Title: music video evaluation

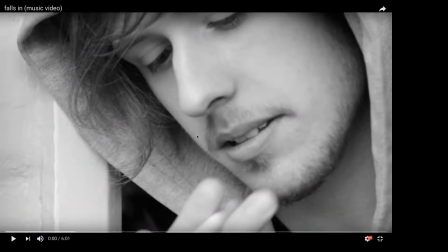Right, I'm going to be doing the evaluation for our final unit, end of unit music video titled Falls In, created by Jack Martin, Dylan Barnes, and Morgan Mills. I'm just going to run through our video and I'm going to tell you scene by scene why we chose exactly that shot,
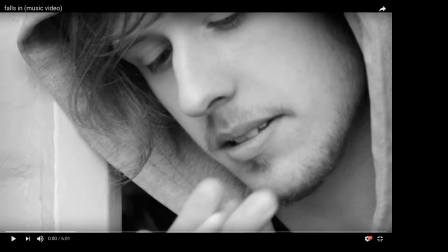why we chose that particular area, and why we did what we did throughout the production of this film.
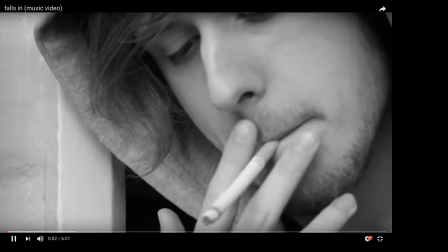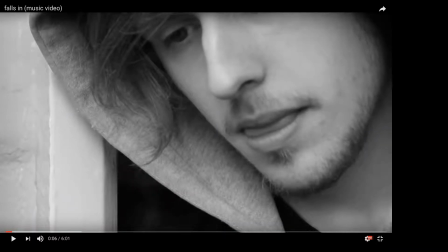Pausing it off early. The reason we wanted to start with, well, I personally wanted to start with this shot because we all edited the same footage but in different ways. So, for instance, I edited it my way, Dylan edited it his way, and Jack edited it his way.
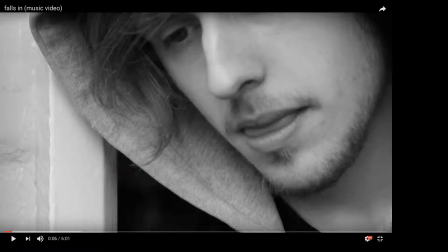The reason I edited it this way is because I wanted to start off with a calm, more neutral shot of Jack, who is the subject throughout this entirety of the music video, just having a cigarette. The reason why I wanted this is because it lures into that sort of,
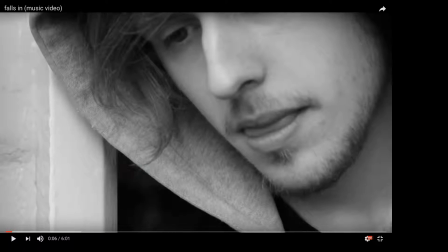I wouldn't say a false sense of security, but it gives you that sort of calm and just sort of every normal day life sort of feel. Because as of right now, it's just a person having a cigarette. There's no real context to it. But then later on during the music video, you start to realize why he's having that cigarette, and you start to realize this is just part of his life spiraling out of control.
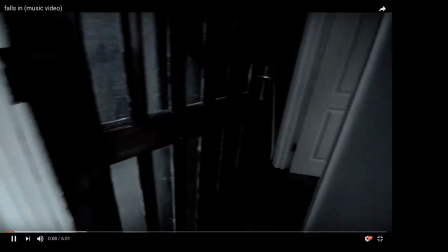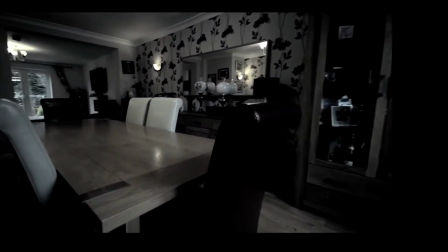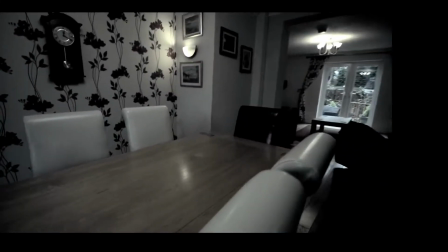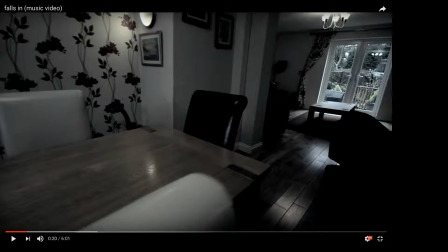In terms of this shot, the opening sort of shot lasts about 48 seconds, and for a music video, I realised this after I did a focus group, and I showed a collection of people I selected to watch my music video,
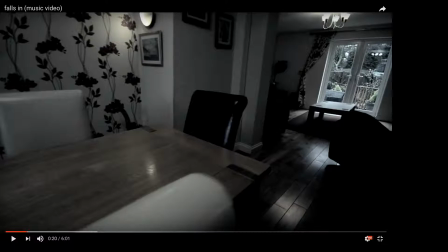and they said, I was with one of my teachers said to me that music videos are very, very quick, fast paced, almost like most of the time to the beat, like quick cuts averagely every 4 to 6 seconds.
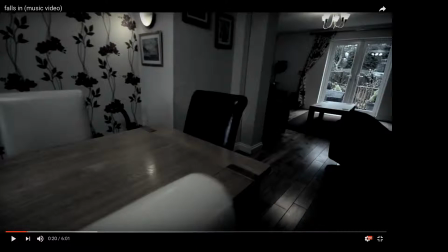It should be a quick cut to something else, to something else, to something else, to keep the audience more captivated in what's going on. For more continual shots, the only problem with my music video, if I had to state I had an overall problem with it now that I've sat down and had this discussion with people, is that my music video falls more into the lines of
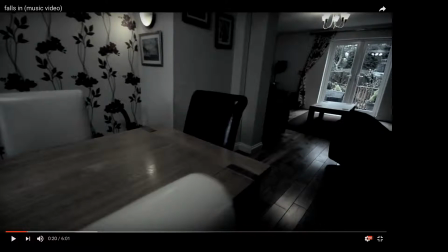a short film rather than a music video, for the actual scenes being too long. And now I realise that, I now know what I need to do in future reference to cut down each of the scenes and just make it more interesting.
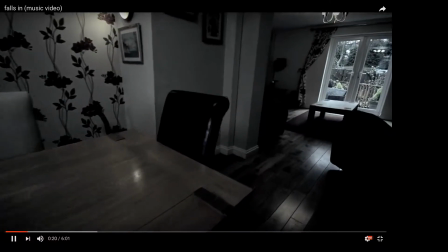Carrying on.
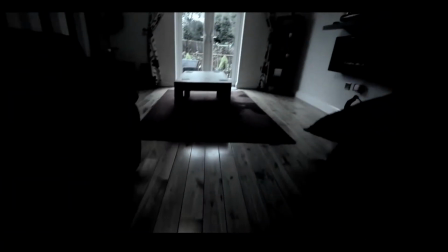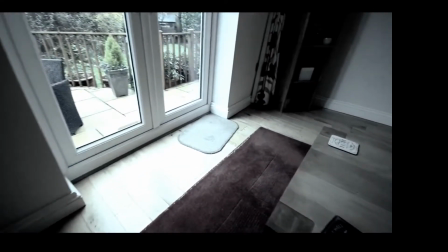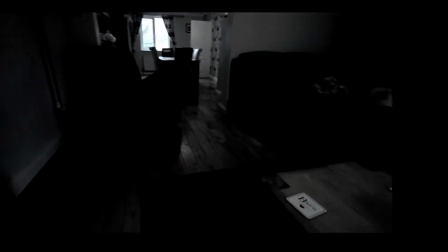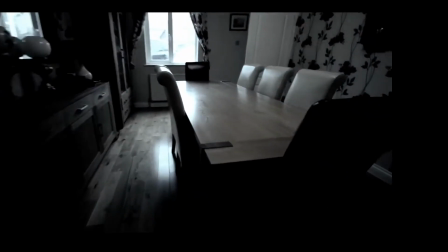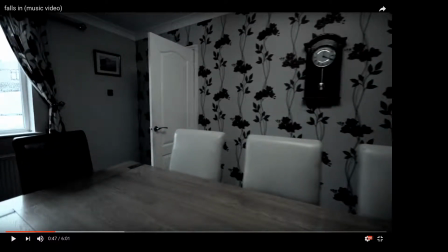In terms of the actual footage itself, overall throughout the entirety of this film, music video, I was actually very, very happy with the actual quality of footage that we were producing. Like, for instance, I did like the panning of the room and how it kind of flows,
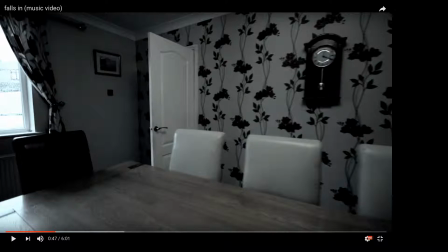because we used a DSLR gimbal to stabilize our camera rig, and the actual just flow of the actual camera going around the room and how it kind of encapsulates the room, sort of foreshadowing future events, or maybe just emphasizing how empty it is and how sort of because obviously with the black and white
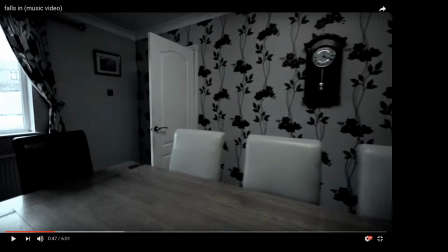over the top of this footage, the effect I added on post, it sort of just gives you that sort of eerie feeling of people, something used to happen here but nothing is now. So that's the reason why I decided to use that sort of flowing shot,
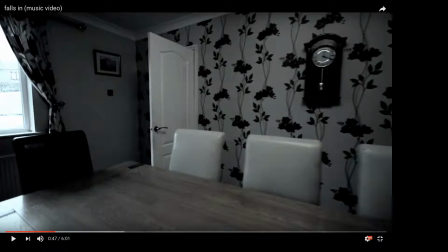that sort of like almost free spirit kind of, you're observing something you shouldn't be kind of vibe.